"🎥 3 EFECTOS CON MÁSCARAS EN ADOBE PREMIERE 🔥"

¿Qué pasa, chicos? ¿Cómo están? Bienvenidos a otro video de este canal.
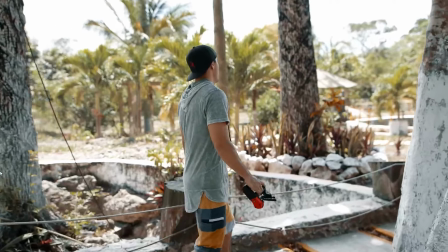En este episodio compartiré con ustedes tres formas creativas de usar las máscaras en Adobe Premiere.
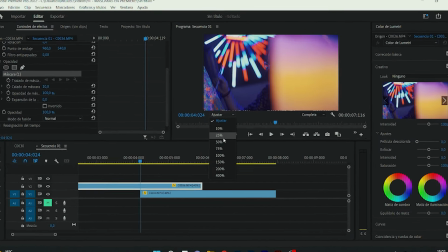Quizás no sea la primera vez que escuches este término y por eso llegaste a este video.
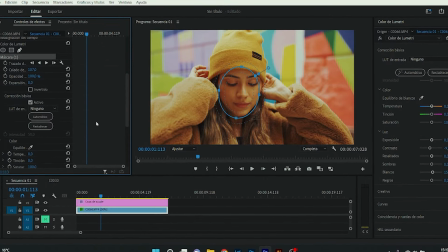Así que te invito a quedarte hasta el final de este episodio, que haremos este tutorial de forma muy sencilla,
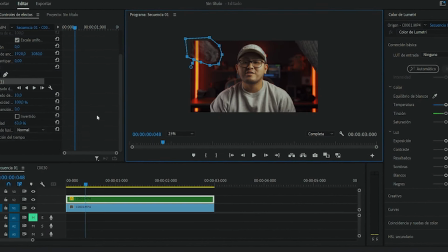mostrándote cómo utilizar las máscaras para crear transiciones, realizar un trabajo selectivo y cómo usar la herramienta para eliminar objetos de nuestros planos. Ahora sí, entra intro.
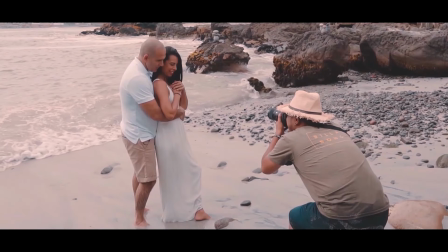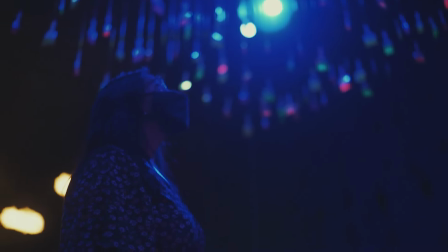Empezaremos a hablar sobre cómo utilizar la herramienta de máscara para crear transiciones.
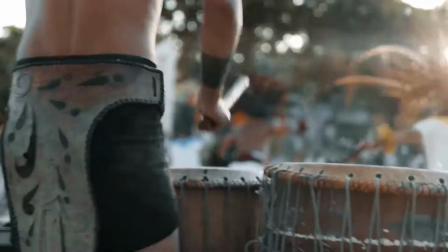Es muy probable que ya hayas visto algunos videos en la plataforma donde los creadores de contenido o filmmakers utilizan muy a menudo esta técnica.
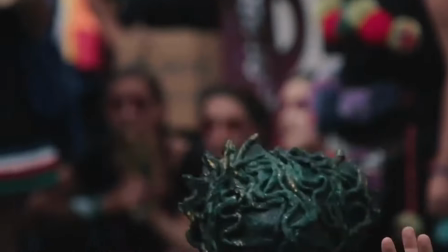Personalmente creo que utilizar las máscaras para crear transiciones le da un toque especial a nuestro proyecto, porque es algo que nuestros espectadores no se ven venir.
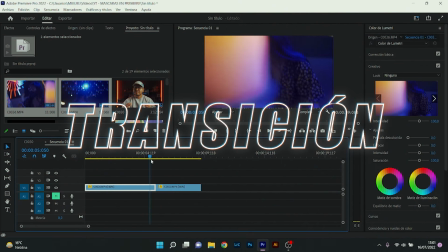Bien, chicos, aquí tenemos ya listos los dos clips donde vamos a hacer esta primera transición.
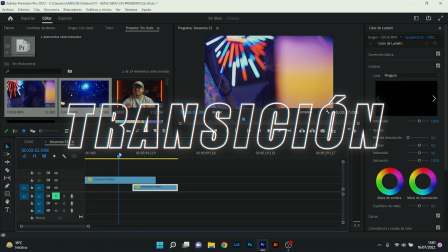Como pueden ver, en el primer clip tengo a Andrea pintando un lienzo y una vela que va metiéndose en primer plano en la imagen.
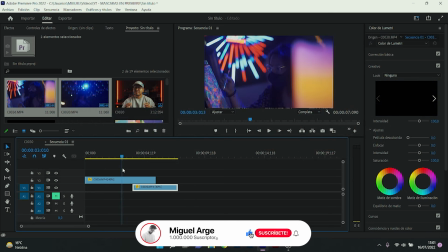Esta vela es la que nos va a servir como punto de referencia donde vamos a aplicar nuestra máscara para luego llegar a una transición.
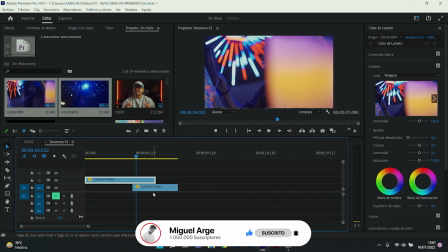En la parte de abajo tengo a Andrea rodeada de unas luces, esto no es totalmente de importancia.
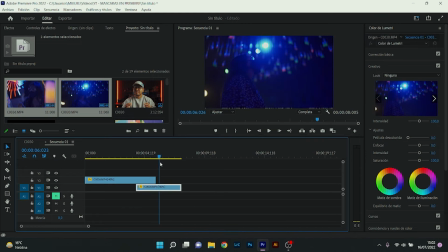Entonces lo más importante es que ubiquemos dónde va a ser la transición. Ahí podemos ver que la vela se ha metido en todo el plano.
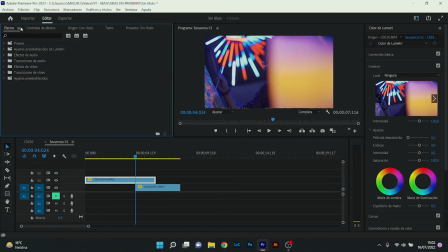Entonces este va a ser nuestro punto de referencia para la transición.
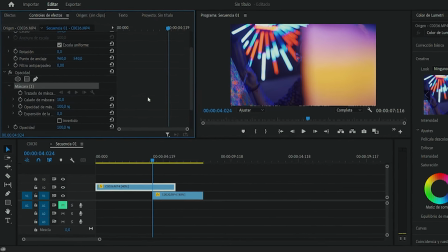Luego nos vamos a la opacidad en control de efectos y vamos a dibujarle una pequeña silueta alrededor de esta vela, de forma externa.
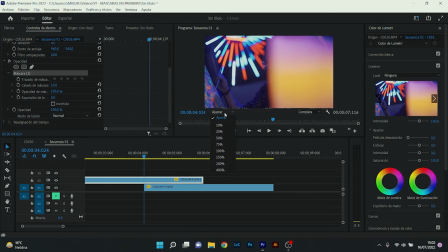No nos metamos tanto al cuadro, sino de forma externa, por el lado donde recién me está apareciendo.
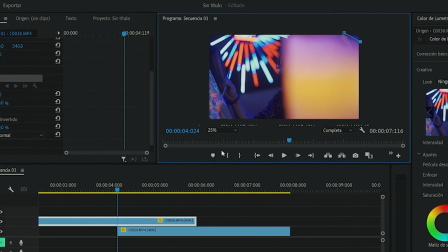Vamos a dibujar aquí, como pueden ver. Es importante que estos pasos lo hagan de forma detallada, que lo hagan de forma muy rápida para que puedan tener un mejor resultado. Si trabajan de forma más minuciosa y más detallada, van a tener un mejor resultado. Bien, yo aquí estoy dibujando de forma externa cómo es que quiero que aparezca mi transición.
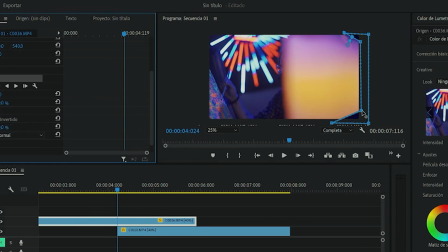Vamos a darle clic a invertido para que no interrumpa la imagen del segundo clip. Y vamos a ir avanzando frame por frame en la imagen.
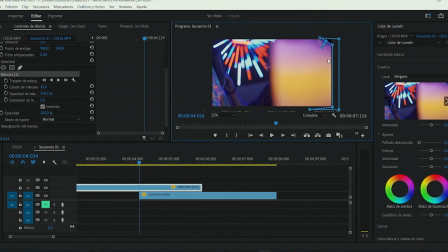De esta forma vamos a seguir el movimiento de la vela. Vamos a aplicar el primer nodo.
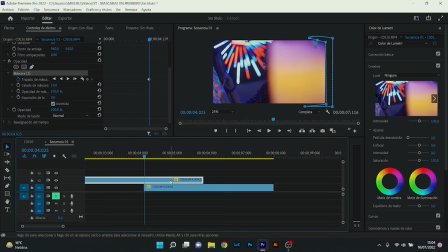Vamos a empezar aquí. Y ahora sí vamos a ir avanzando, como les dije, cuadro por cuadro. Ahí estamos avanzando. Entonces vamos a ir moviendo los nodos como se van moviendo. Aquí se movió un poquito, entonces vamos a moverlo ahí.
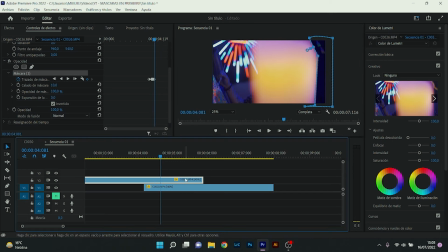Vamos a hacer lo mismo hasta que esta máscara cubra toda nuestra pantalla, hasta que la vela haya salido de cuadro.
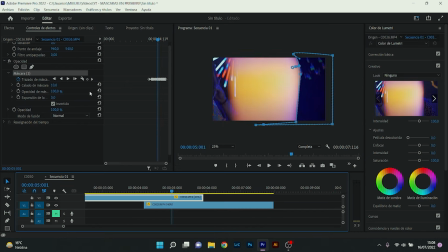Listo, lo tenemos acá. Bien, chicos, y una vez que ya tengamos listo esta máscara, como pueden ver, sigue el movimiento de la vela. Lo que nos quedaría hacer es jugar con el calado de la máscara para que el corte que hayamos hecho con la máscara no sea tan brusco. Entonces esto sea un poquito más difuminado en los bordes y se vea un poquito más real, más creíble, se podría decir.
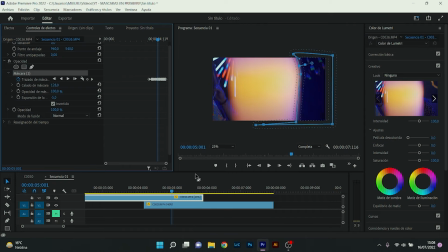Vamos a ajustar el calado de la máscara y un poquito en la expansión quizás. Y vamos a dejarlo, ahí tendríamos listo ya el resultado final.
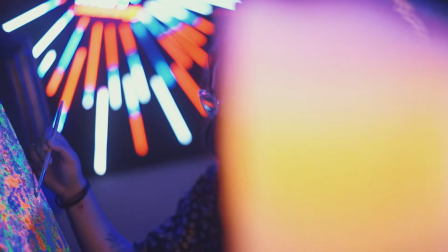La segunda forma como podemos utilizar esta herramienta es realizar un trabajo selectivo sobre nuestra imagen. Por ejemplo, iluminar partes de nuestra escena que no estén correctamente expuestas. Aquí te dejo un breve ejemplo.
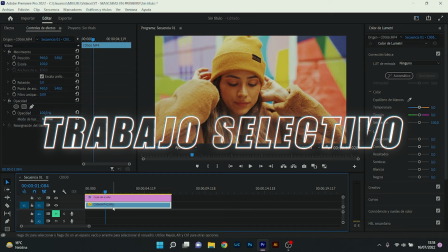Y bien, chicos, aquí tenemos ya listo el clip donde vamos a hacer este trabajo selectivo.
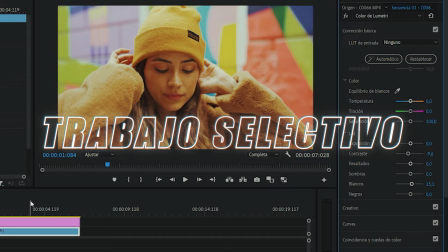Vamos a hacer una pequeña corrección de color, porque como ven, cuando nuestro modelo agacha el rostro se oscurece debido a las sombras.
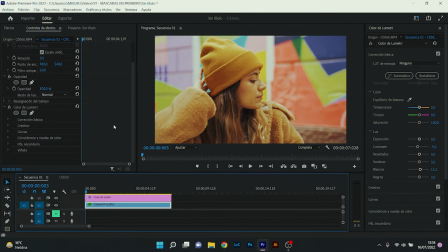Entonces lo que vamos a hacer es trabajar con las máscaras de color de Lumetri. Si tú aún no lo tienes aplicado, simplemente te vas a efectos, escribes color de Lumetri y lo aplicas sobre tu clip.